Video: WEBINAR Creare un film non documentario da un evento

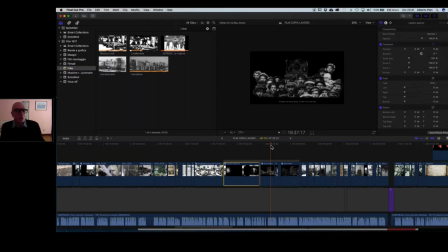[85:57]
Le immagini a questo punto trattate veramente in modo vario, ma spero senza scadere nel cliché, nel pacchiano, cioè rimanendo fedele a una linea di semplicità ed efficacia,
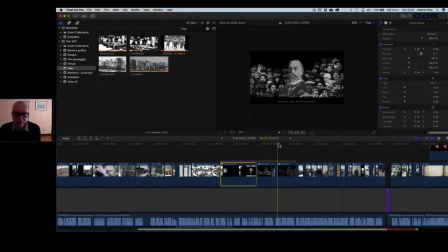[86:11]
rendono viva la visione e quindi alla fine si supera questo che è il principale scoglio del film, proprio la parte più complicata, direi, da realizzare, perché poi dopo la narrazione naturalmente continua con i personaggi,
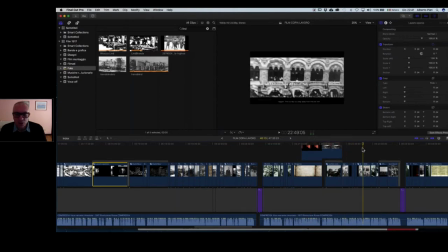[86:27]
con tutti i vari avvenimenti, eccetera, eccetera, che incalzano fino al suo epilogo.
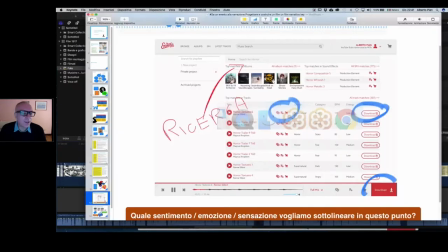[86:36]
E quindi ecco qua l'importanza di trovare i contributi sonori. Poi,
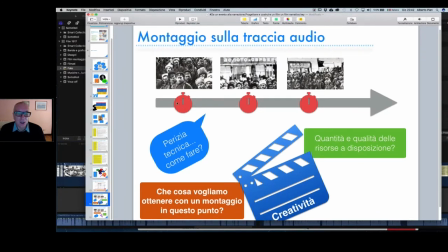[86:59]
eccolo qua, montaggio sulla traccia audio, ve l'ho spiegato prima, ve l'ho fatto anche vedere. Quindi prima, vedete, proprio la narrazione, poi la musica e quindi a questo punto il montaggio delle immagini. E qui è un lavoro naturalmente molto importante.
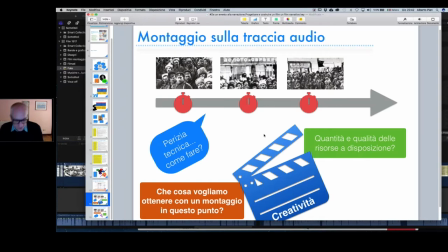[87:19]
Però voglio tornare un secondo alla musica, perché? Perché naturalmente nel film, ecco qua, torno un attimo a Final Cut, nel film
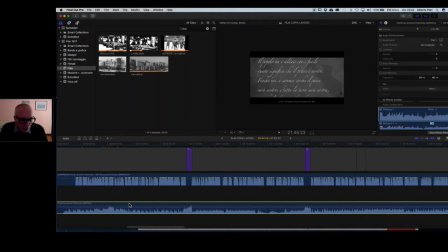[87:29]
guardate che la musica, sono state utilizzate naturalmente diverse musiche, però non tante, perché è bene anche ritornare,
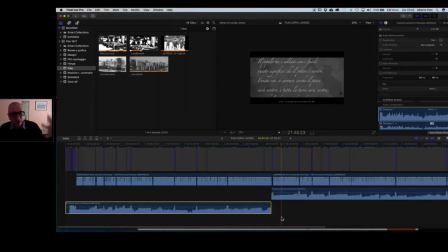[87:46]
fare in modo che lo spettatore ritrovi quello che ha ascoltato all'inizio e così via. Quindi la prima cosa che ho fatto è scegliere la musica con la quale avrei voluto
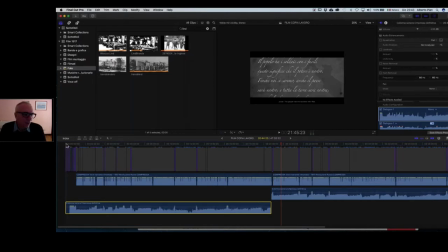[87:58]
determinare una grande emozione, e questa è un canto storico rivoluzionario, un canto storico della rivoluzione polacca della metà del XIX secolo,
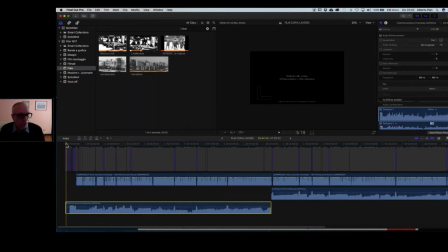[88:10]
rivoluzione polacca, un canto storico conosciutissimo, cantato molto anche durante la rivoluzione russa e cantato durante le rivoluzioni in tutti i paesi, tradotto in 50.000 modi, riscritto 10.000 volte in modo diverso, ma la base musicale è questa e fa un effetto
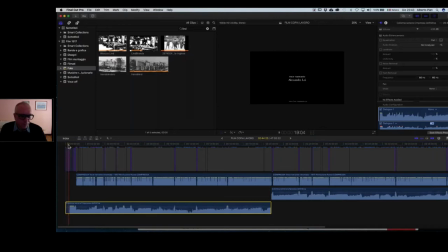[88:29]
potente quando inizia.
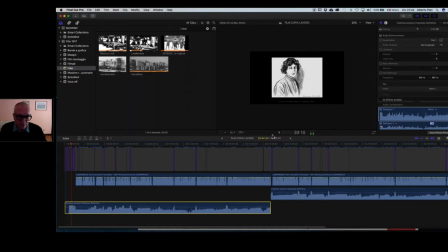Quindi vi consiglio di partire subito alla ricerca di qualche cosa
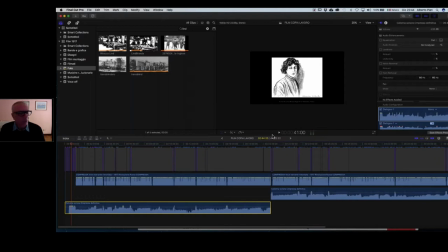[89:00]
alla quale voi vi agganciate e che è proprio il canto del cuore, quello che è destinato a trascinare il film, a suscitare le emozioni principali, e quindi si apre il film così.
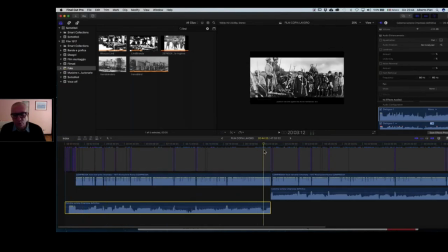[89:15]
Osservate anche, e fino a un certo punto, fino a che comincia poi un certo tipo di narrazione, fino a qua, ecco.
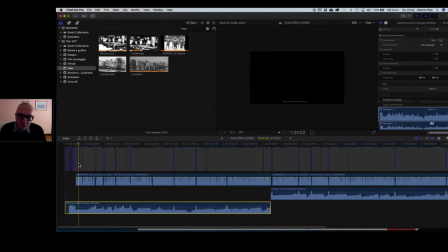[89:31]
Fino a qua più o meno, eccolo qua.
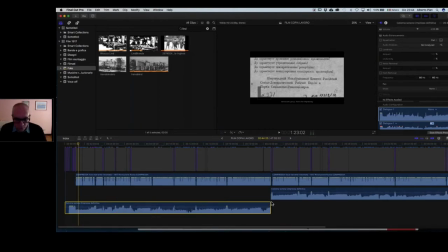[89:38]
Non è tutto questo, questo è questa la colonna sonora della prima parte, che vede tutta una serie di tracce
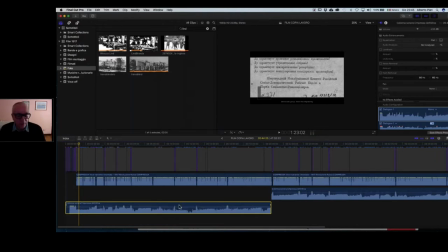[89:51]
sottostanti, diversi livelli, eccetera, che sono stati poi unificati in un solo clip per rendere poi più semplice il montaggio, sennò diventa un problema avere 50.000 tracce da vedere contemporaneamente.